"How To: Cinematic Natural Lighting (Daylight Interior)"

Hey guys, Brady here. Welcome back to the classroom. You're just in time for another good one and let's just dive right in. So say you're in a situation where you're on set shooting and you can't either bring any lights or you just simply don't have any lights. That's totally fine because in this video we're talking about how to get super cinematic,
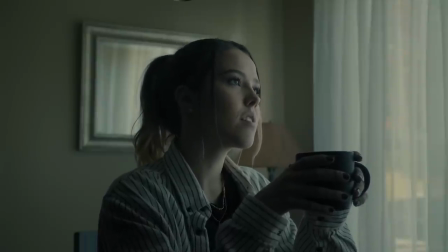0:16 super clean daylight interior shots using only natural light and making the absolute most of your window lighting.
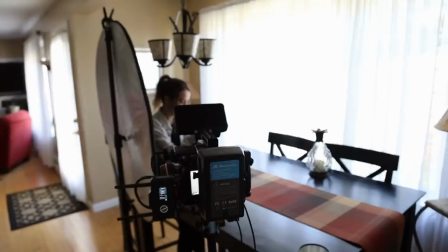0:23 Okay, so we're on set, no lights, but we need a nice shot. What are we going to do? Where are we going to put Sarah?
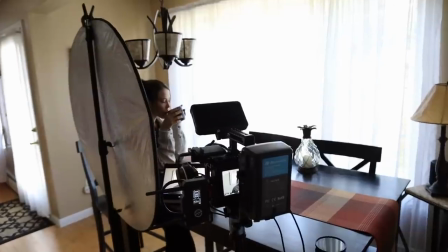0:28 Where are we going to put the camera? So many questions and the answer is a window.
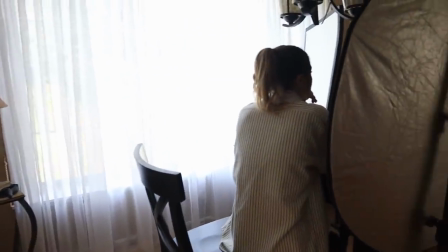0:32 Windows very very often provide a very large source of indirect soft lighting. So unless Sun is blasting straight through that window at like golden hour or something like that, windows are always gonna cast a lot of very soft indirect light across your subjects face and be very nice and pleasing to look at.
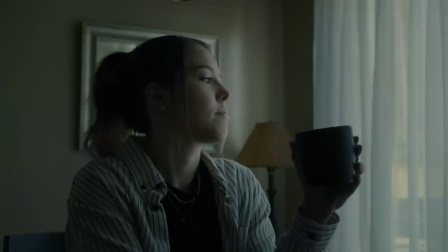0:50 So we're putting Sarah in front of the window and then where are we gonna put the camera is the next question.
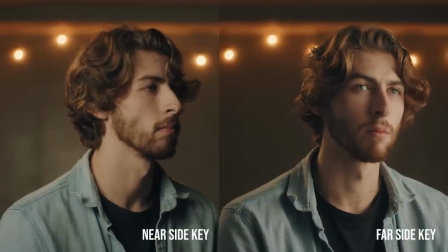0:56 Well as we talked about in our lighting faces video a little while back we're going for a far side key and utilizing a far side key does a great job of
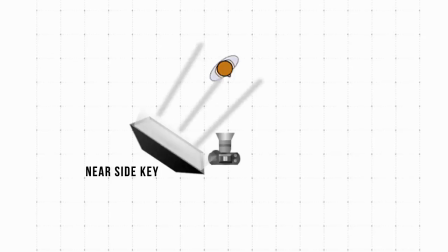1:04 creating a lot of dimension and depth and contrast and ultimately interest in your subject's face and by making all this depth and interest it really gives you that cinematic look as opposed to a near side key as you can see here having the light on the front side of sarah's
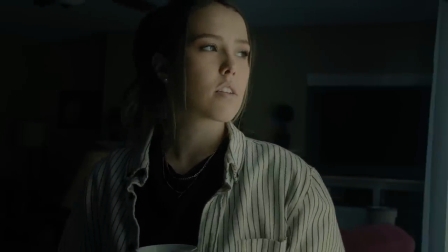1:20 face there's just no dimension and her face is very flat and lacks a lot of interest no offense Sarah we're talking about the lighting here
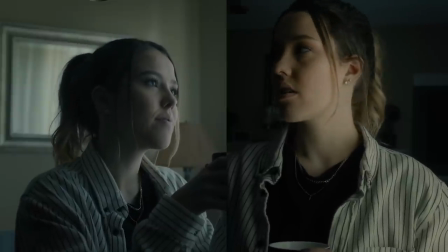1:27 that is all I promise you look great but comparing the near side and the far side key shots in a far side key shot Sarah's face just has a lot more dimension contrast depth and depth is key to any cinematic shot you want to have depth so in this case the far side
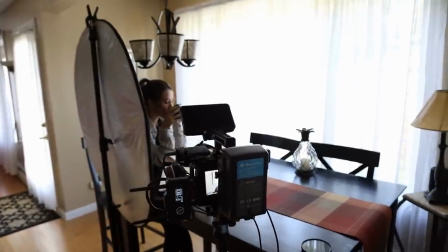1:43 key shot definitely wins so with Sarah there sitting at the table we're gonna take the camera and what we're gonna do with that is be shooting into the shadows
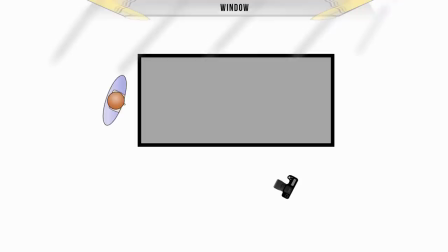1:51 so we're not necessarily gonna be backlighting Sarah with the window but definitely our light source the window is going to be on the back
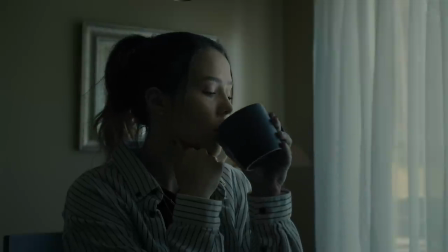1:59 side of her relative to the camera so that way you really see the light from the window come in hit the back side of her
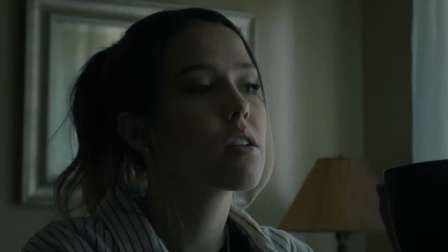2:05 face and roll off into the shadows into the the side of the camera where we're looking at and that's where you really start to see that low key
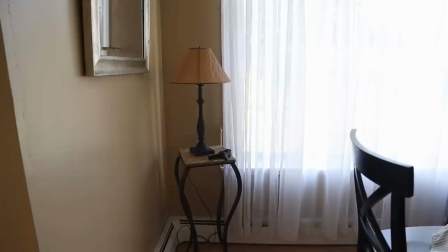2:11 far side key look that we're going for so one thing I really do always suggest is shears like this like these really thin transparent white shears
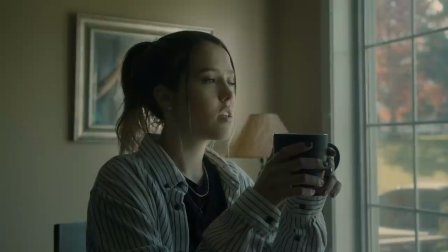2:20 just enough to soften the light a smidge more just a little tad more but also shears do a great job of hiding whatever is outside whether it's
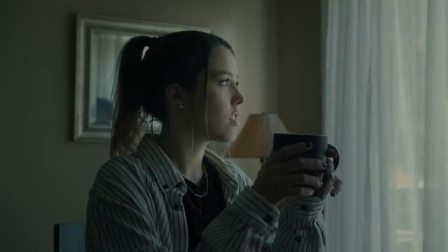2:29 a light or an ugly landscape that you don't want to see pretty much if you don't want your viewers to know what's going on outside shears do a great job of hiding that so if you want them to see that there's people playing outside kids playing outside whatever shears might not be the best idea but if you really want to hide what's out there definitely utilize shears. They do a great job.
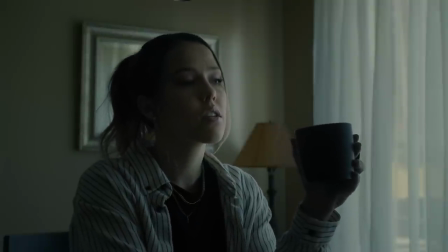2:48 Okay, so Sarah's there and really with no lighting, no work at all, just camera placement and talent placement, the shot looks super great. Super moody, dramatic, contrasty, a lot of depth going on here already, but say it's not cutting it with the window light.
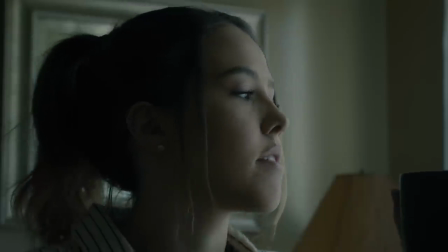3:04 Say the window light's acting as a lot more of like a backlight, rim light, and you want to wrap a little bit more around her face. That's perfect. We're going to come up with a solution to that right now.
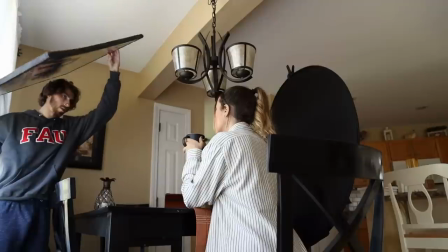3:14 Okay so what we're gonna do is take some white bounce boards so either like the foam board that I have or white poster board or a white
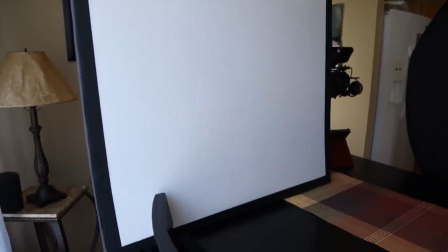3:21 reflector you're gonna take that and rather than bouncing light back into the shadow side of her face like the far side of the window we're gonna
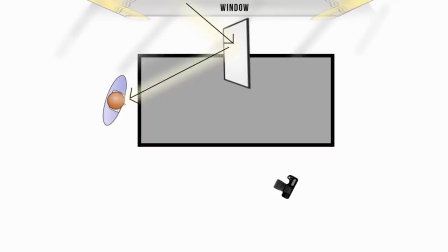3:28 keep that shadow side in the shadows so instead of just bouncing the light in to feel that we're gonna take this bounce board and we're just
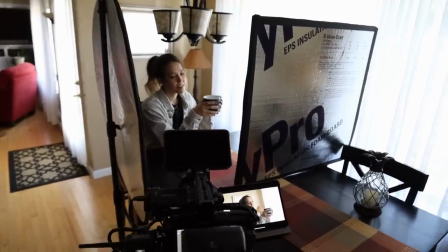3:35 gonna continue wrapping it around her face from the window side so you're still going to keep the reflector on the window side of the scene,
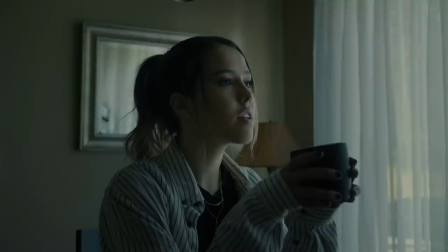3:41 but you're just going to be taking some of the light from the window off that bounce board and wrapping it around the rest of her cheekbones and the rest of her nose,
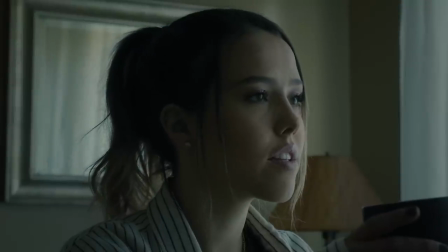3:49 filling in a little bit more of the shadows on her face, really making that pleasing roll-off that we're going for really soft, really smooth, and ultimately not noticeable.
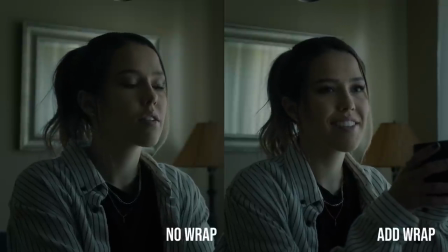3:59 And the lighting now is going to be really smoothly wrapping around her face into the shadows.
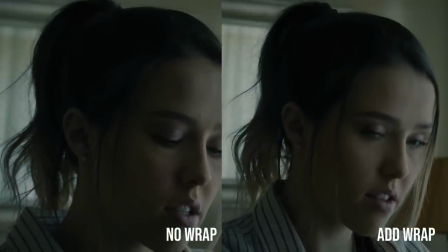4:03 And since ambient light, especially daylight, has a tendency to bounce around off walls and places we don't want and act as a fill light where we might not want it we sometimes want to maintain this contrast level that we're going for and doing so we're going to introduce something called negative fill so
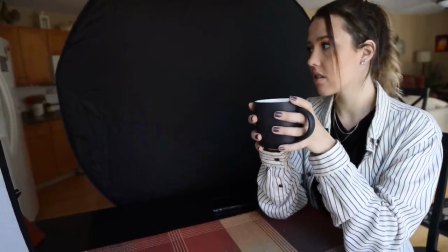4:19 negative fill essentially is the opposite of a reflector so a reflector is often going to be white white bounce card whatever negative fill is going to be black so in that case any light that's hitting it instead of bouncing back to where you want it it's just kind of going to be absorbed
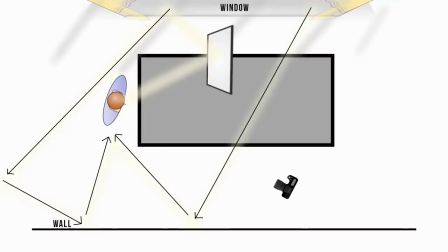4:32 in this black material and not bounce around and that way you can really maintain a lot more control of the lighting scenario that you're going for. So if too much light is bouncing around the house off the walls back to Sarah's shadow side of her face we can use that negative
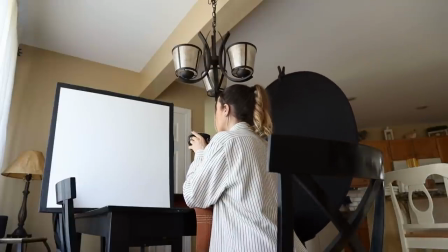4:47 fill to really cut what's going on and keep that highlight to shadow roll off really dramatic and really roll into the shadows.
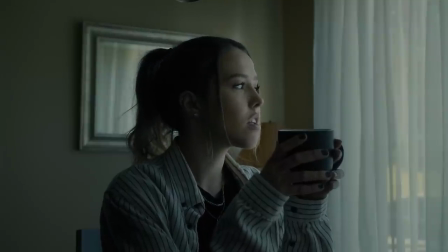4:54 So make sure to utilize negative fill and play around with it see how much you need pull it away bring it up to her face find the frame line do whatever you have to do to find that perfect contrast from the highlights to the shadows and find out what works best for you
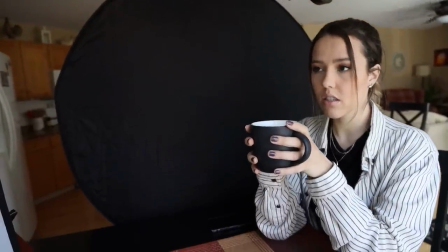5:08 you and your shot remember the main goal is to create that interest create that drama in that depth and contrast across her face and real quick I don't want to touch on it too much because we're sticking to this low-key look but if say there's too much shadow going on it's really dark and really too moody and dark and gloomy for the look that you're going for you can still certainly replace that negative fill
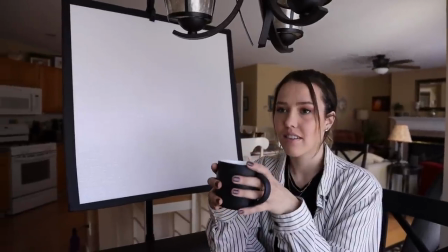5:29 and just switch it with a reflector and start to bounce and fill in a little bit of that shadow side of her face not to flatten it out completely but
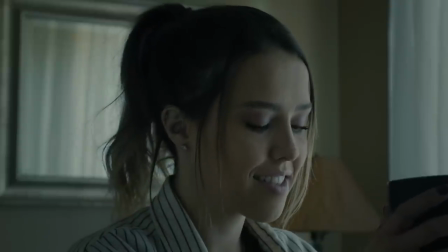5:36 just to get a little bit more of a high key look and a brighter more airy look rather than this moody dark gloomy kind of style but of course I love low-key lighting I love shadows so I'm gonna stick to this look there but just another quick tip in case this doesn't necessarily apply to you but now you've got really really good control of your lighting and everything looks superb and stellar but there's one more thing as you always
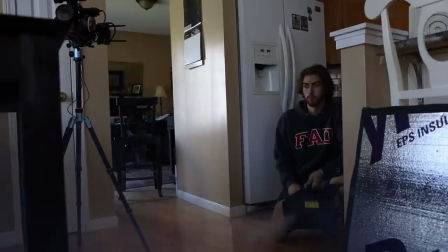5:58 know that i really really like to add and that's haze or fog and by doing so it just adds a more of a gritty sense
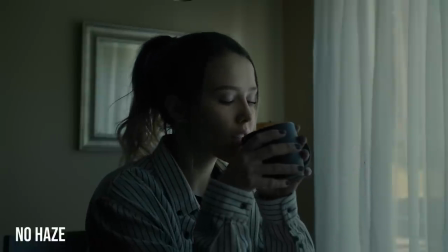6:06 a more of a atmospheric sense that the viewer can really be put in the shoes of what's going on there and by doing so i
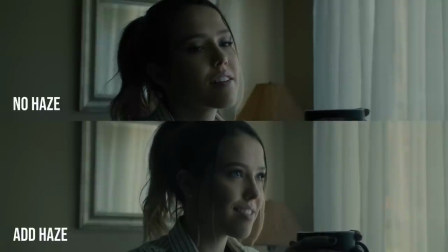6:14 utilize haze whenever i can but remember less is more here you don't want anyone to know you're using haze it's just kind of this thing that's that's there but nobody notices that it's there i i don't know if that makes sense but but just remember less is more with this. Don't go overboard with it.
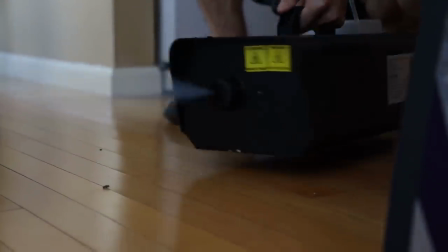6:30 Haze can very quickly and easily go overboard and turn into something like a Western bar film, and we don't want that, so less is more, don't forget that.
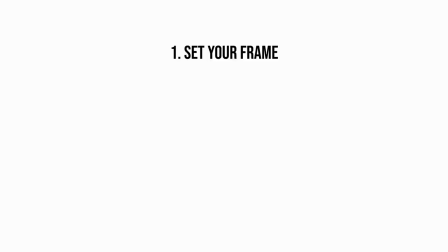6:38 Let's go ahead and break this down step by step, because I know it was a lot. So first we're gonna frame our subject and our camera in a way that we're shooting into the shadows.
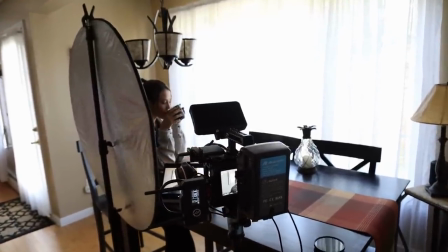6:46 Remember, we're maintaining this low key look, this far side key look, so keep our light source,
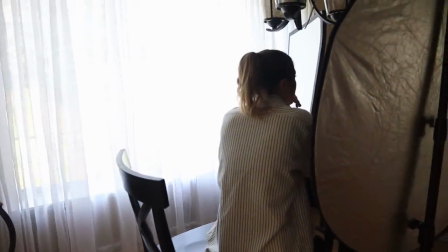6:51 the window in this case, on the backside of Sarah, and not necessarily backlighting, but relative to the camera,
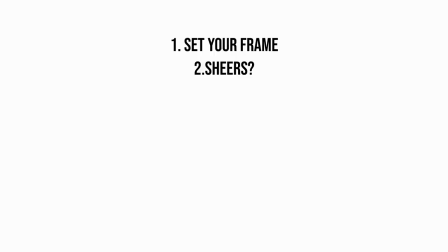6:58 we're kind of backlighting here. And then next, we're determining if we need shears. If we don't need shears, are we hiding something from the background?
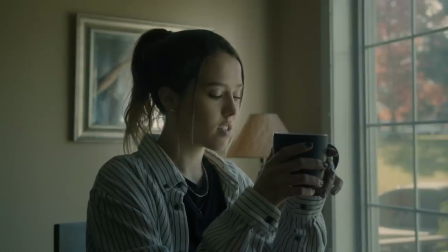7:05 Are we not?
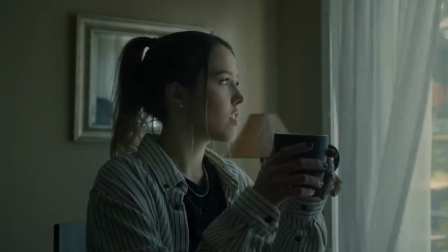7:06 Remember, shears do a great job of just adding a little bit more diffusion to the daylight, making it a tad bit less harsh coming into your subject's face.
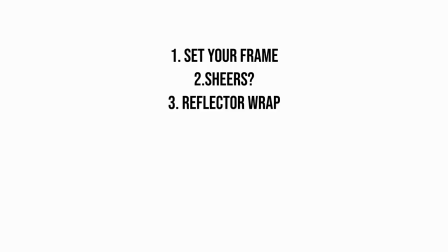7:14 The next thing we covered was using a bounce card or anything white just to help wrap that light around into the shadows.